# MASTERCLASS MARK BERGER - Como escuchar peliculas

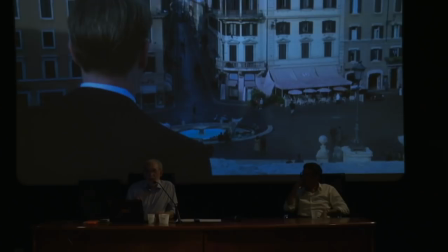Bueno, se escucha un pre-lap de las campañas que
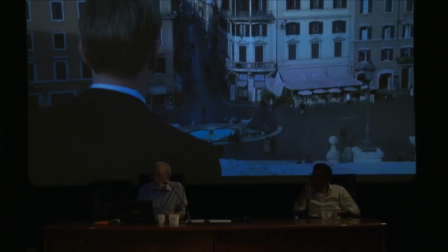se imagina que están en la Plaza de España en Roma,
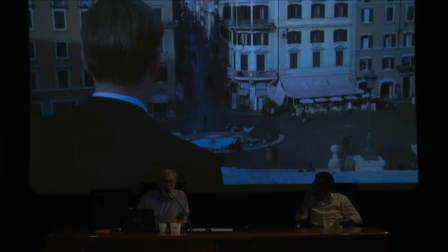y Meredith dice, Tom Ripley dice a las 10:15, entonces imaginamos que estas son las campañas, pero en realidad no tiene nada de ver con realidad, porque primero, si cuentan, hay 13 campañas,
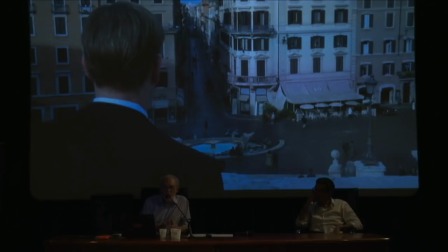y ahora estamos escuchando un sonido de la escena próxima antes de que empieza. Entonces, todo esto es para suavizar el corte entre
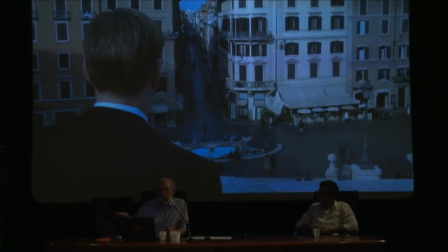noche y día, hasta que el nivel de los fondos, del sonido de los fondos, es también igual y se mantiene igual hasta que Ripley se levanta detrás de este balcón.
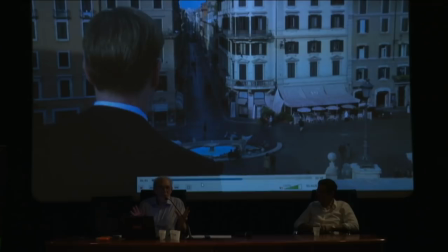Bueno, en realidad, este balcón no tendría ni un efecto del sonido. Pero la cosa es que cuando se levanta, se revela al mundo y sus pensamientos interiores es estar escondido.
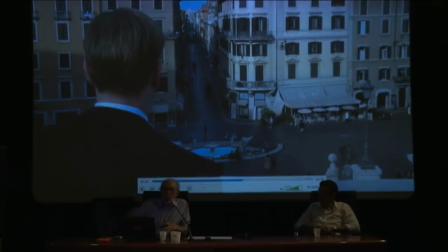porque está haciendo un engaño en sus amigos en este restaurante de Nelly's.
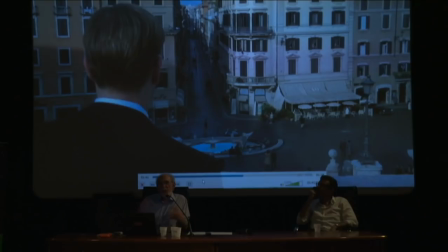Entonces, cuando está listo para dejar el mundo afuera, adentro a sus
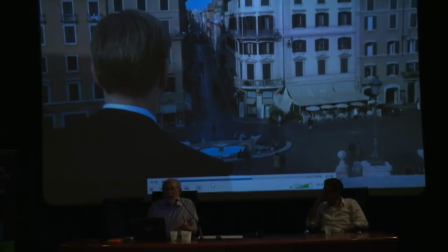conciencias, sus conocimientos, se levanta y el sonido también se levanta.
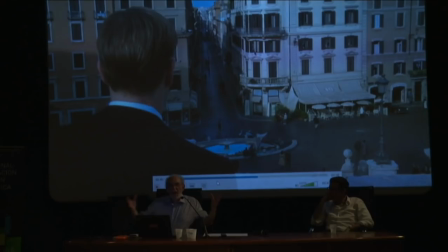Entonces, es decir, que él deja que entre el mundo externo.
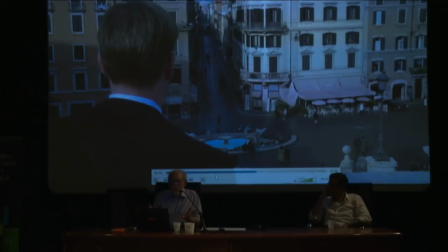Y por medio de esta cosa muy sencilla de levantar el sonido, se ha efectuado un cambio de su estado interior, una cosa muy emocional, física, y casi no se da cuenta de qué está pasando.
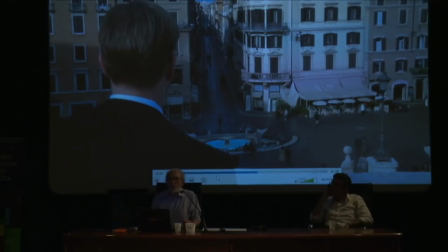Pero como el sonido no tiene sus filtros y sus, como la cosa visual, puede entrar directamente a su subconsciencia y afecta sus emociones y su reacción a la película sin darse cuenta.
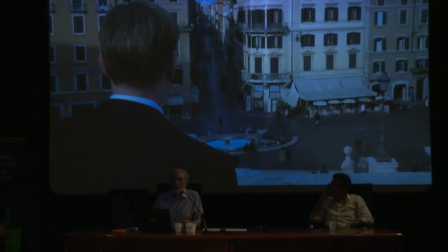Otra cosa, sabemos que todos esos efectos están puestos después de la filmación. Viene de grabaciones hechas por esta película, o de bibliotecas, o cosas creadas en el estudio.
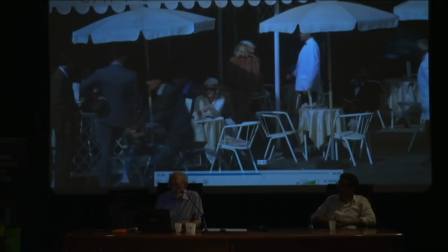Por ejemplo, estos pájaros. ¿Dónde están?
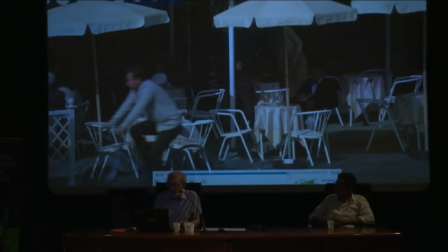Aquí más.
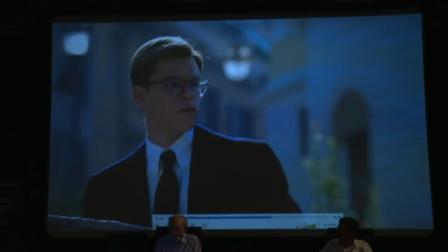Vamos aquí. Este pájaro es que sube.
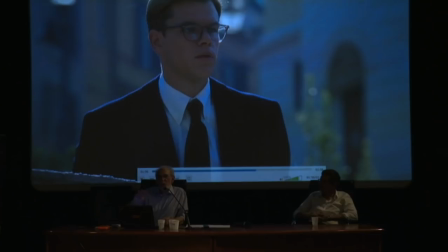Todo es un efecto particular, separado, que se pone sobre la película.
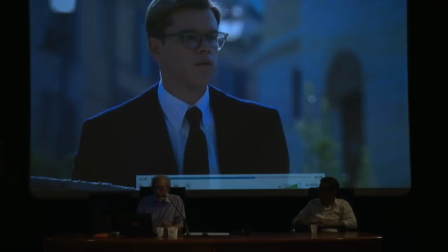Todas las motonetas, el movimiento de carros están puestos fuera. El propósito es crear una realidad que parece que
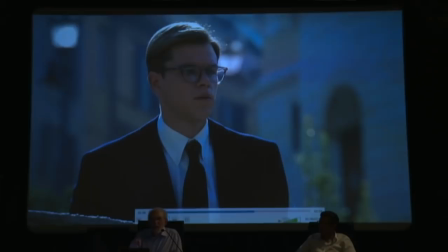solamente hemos puesto un micrófono y así fue la cosa. No hemos hecho nada. Pero en realidad está dirigiendo su atención,
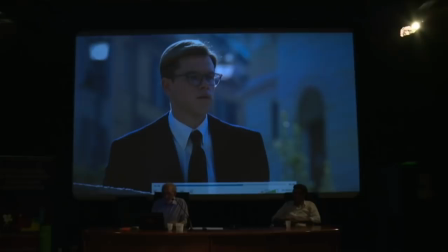manipulando sus emociones y creando un espacio muy especial para esta escena.
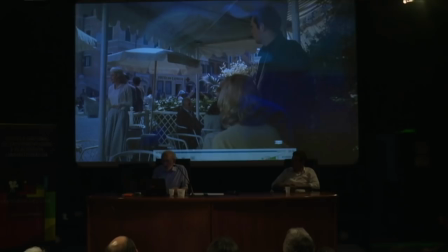¿Qué más?
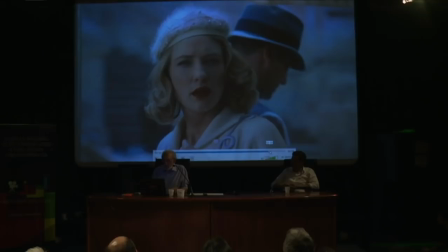No, es casi todo. Seguimos con...
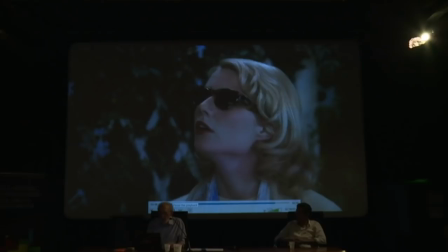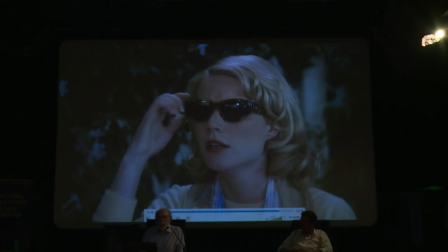También se escuchan muchos planos.